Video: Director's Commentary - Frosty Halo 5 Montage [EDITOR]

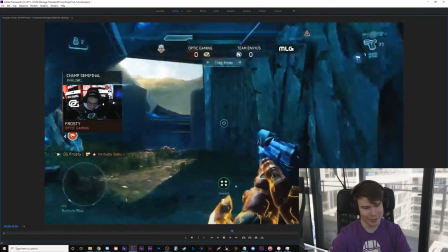And then he gets it. He's like, oh no, he gets it. I thought that was cool. So here's some more mask transitions.
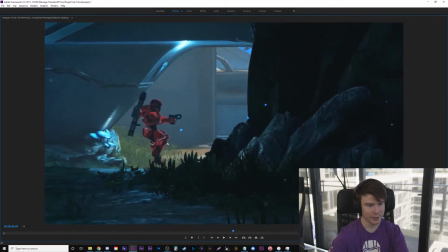Again, those are parts I actually did neon lines of the characters that didn't look good here, and I used at the beginning of the intro of song 3.
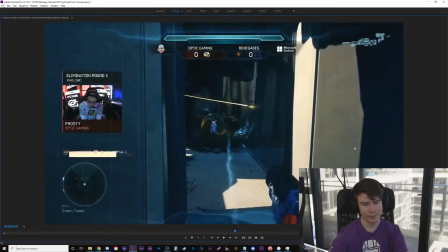Here's another example. Every time I did a light fade, I added these grid overlays.
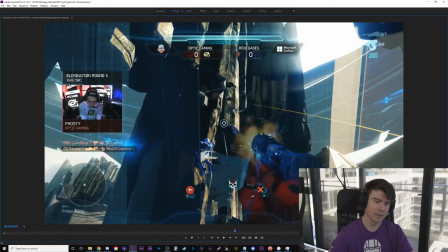You can just see them lightly here, just to add something to it, kind of the style I was going for.
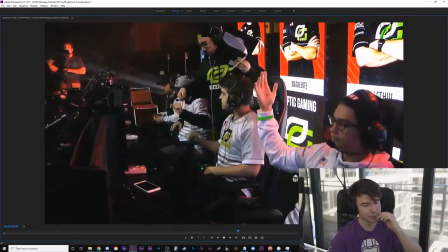And this is an iconic shot too. That's ridiculous. Oh yeah, that part's hilarious.
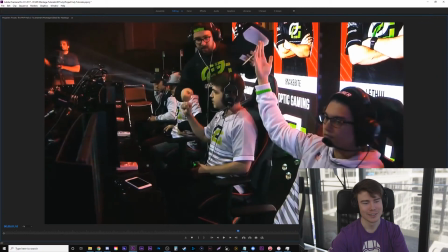This guy's going around, a Royal One's going around, fist bumping everyone, and Frosty's too busy just going like this, so he just gets left hanging.
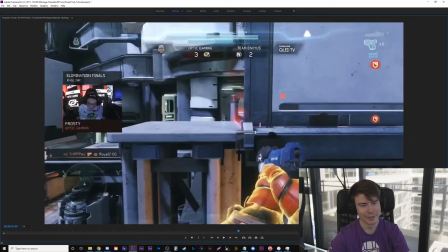He just dodges it, and he's just so sad. It goes on longer too, but you can see his face, I think it changes.
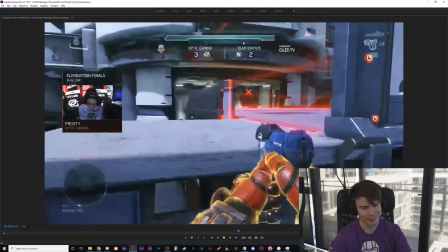He's like, oh, just misses the fist bump. So I thought that clip was sick.
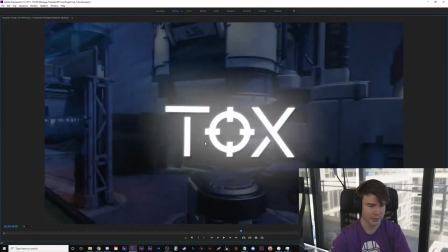No one really talked about that. Oh, he just transitioned from optic to tox. So just did the logo transitions again, super simple on that one.
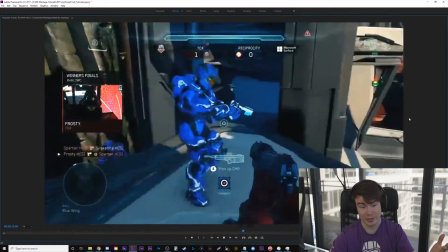Kind of went too crazy with the other one, so I wanted to tone it down. This is a crazy start of a game. Just overkills these kids, no problem.
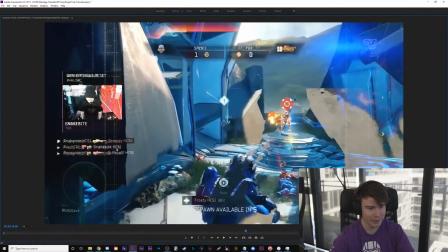This retroprosity, that's sniped down in Micklin's team. Doesn't care.
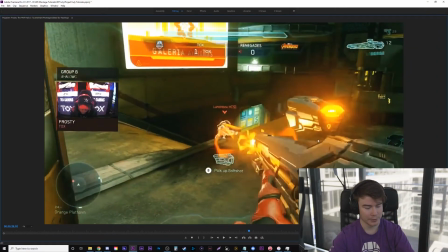So this is probably where it gets to the best part of the montage, at least for some of the speed and pacing, I feel.
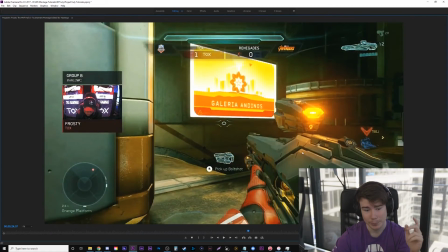I don't know why. Like I told you earlier, this is stream footage. But this clip looks like the highest quality clip in the whole montage. So bitrate got better. We're now in 2018 footage, so it looks a lot nicer than 2016 footage. This is all 60 FPS, so they're like, there's a lot more detail and a lot more going on here. But this one looks super nice, I found.
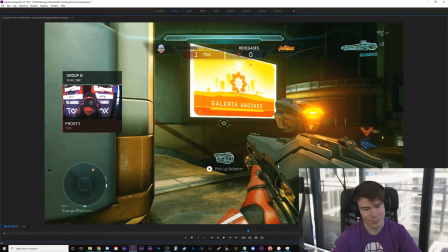That almost looks like it's right out of the Xbox DVR, which is sad to say because it's actually not that nice. But either way, this clip, he just beats two guys by himself with this gun.
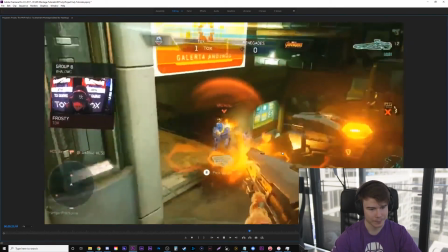I think it's really nice. Just embarrasses those guys.
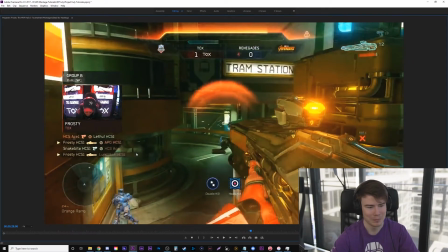And those guys are APG Lunchbox. Like, they're about to lose, and I think they might even win this game.
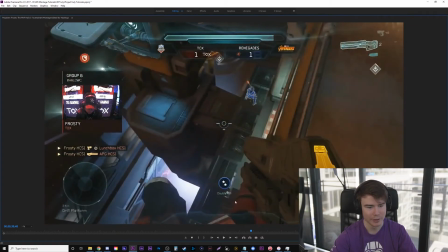It's hard to remember. We'll see. No, they lost, you can see. So this is another example. This is double kill.
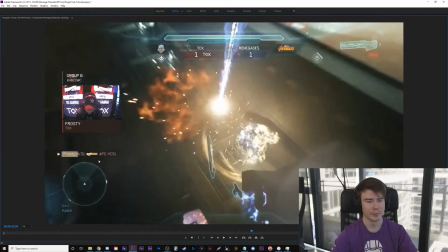Says, but he gets an overkill. It only shows the overkill one here because the cast or the observer was not watching the first half, so I literally don't have clips for that.
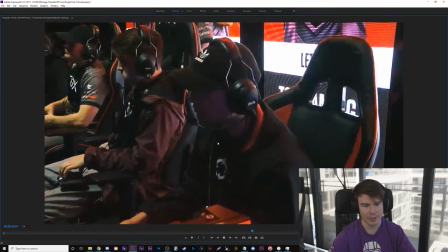So let's just keep the pacing going.
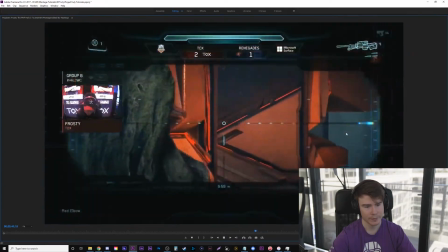So this is probably my favorite parts. Just because Sims, the caster, is yelling so loud.
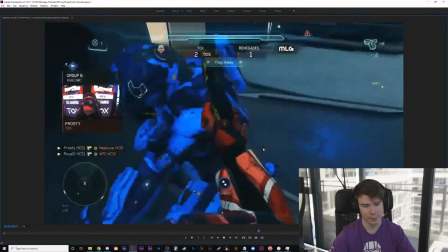I think it makes it super hype. So again, I added a slight flare. It was added last minute. gets the second overkill.
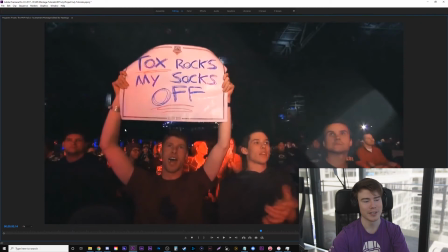As I, this guy holding up the talks one, there's a ton of these, and I actually masked him out using like that neon line effect too. Or I mean, not masked him out, but drew him out with the neon line effect, but I never kept any of it. A lot of BM, just looking at dead bodies.
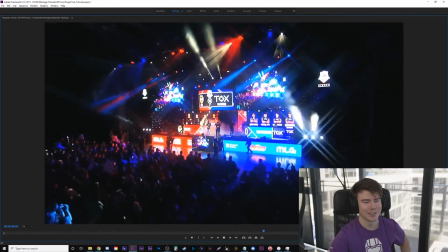Hilarious. Always on Mikwin, I just realized. Always. Beautiful shots, beautiful shots.
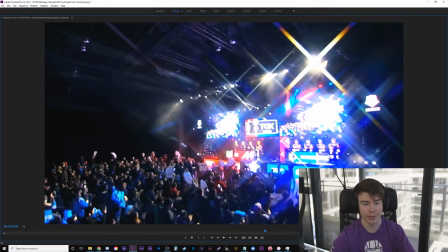All the shots and everything got better as it went on. So a lot from the trailer and a lot from the intro were from 2018, because quality just went up all around.
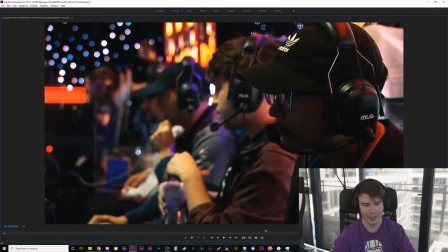The stream and in the filming, and like he was wearing cooler, nicer stuff too.
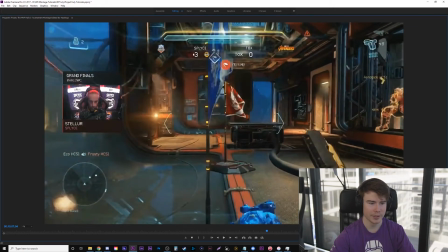So this part, obviously they lose the 2018 championship, and it worked perfectly with the slow, sad part of the song. And I really like the sound effect. Cam actually added it himself, but when it says championship, championship, kind of fades out the audio in the background, like a sad audio echo, and it really helped it a lot. He did that.
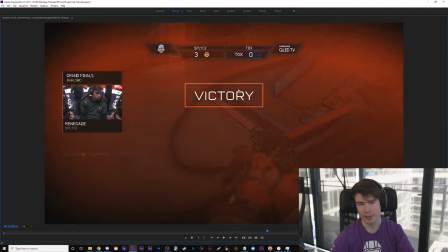Actually, it was the same guy who did the sound mixing for the Snipedown montage. It was the only two I've ever paid for a sound mixer. One of the songs at the end where he gets an overkill and he echoes overkill, overkill, overkill.
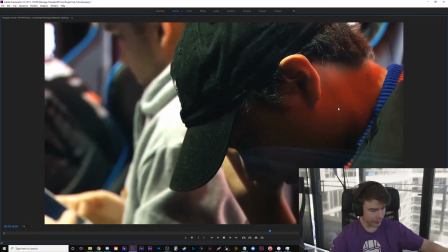It just reminded me of that. Caster audio cuts out, you just hear the music.
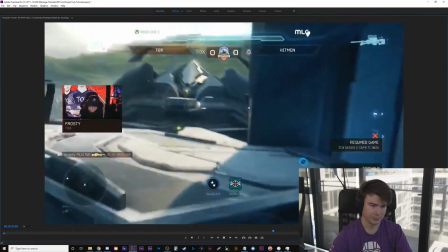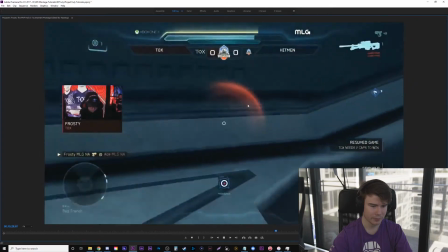Just ridiculous. Almost gets the over there too. One of my favorite shots of the whole montage.
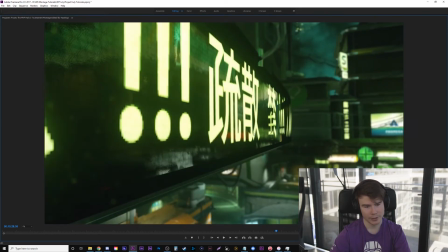Literally only thing I did was mask this out, add depth of field, and it just, it's a beautiful angle, beautiful map, beautiful colors, beautiful movement.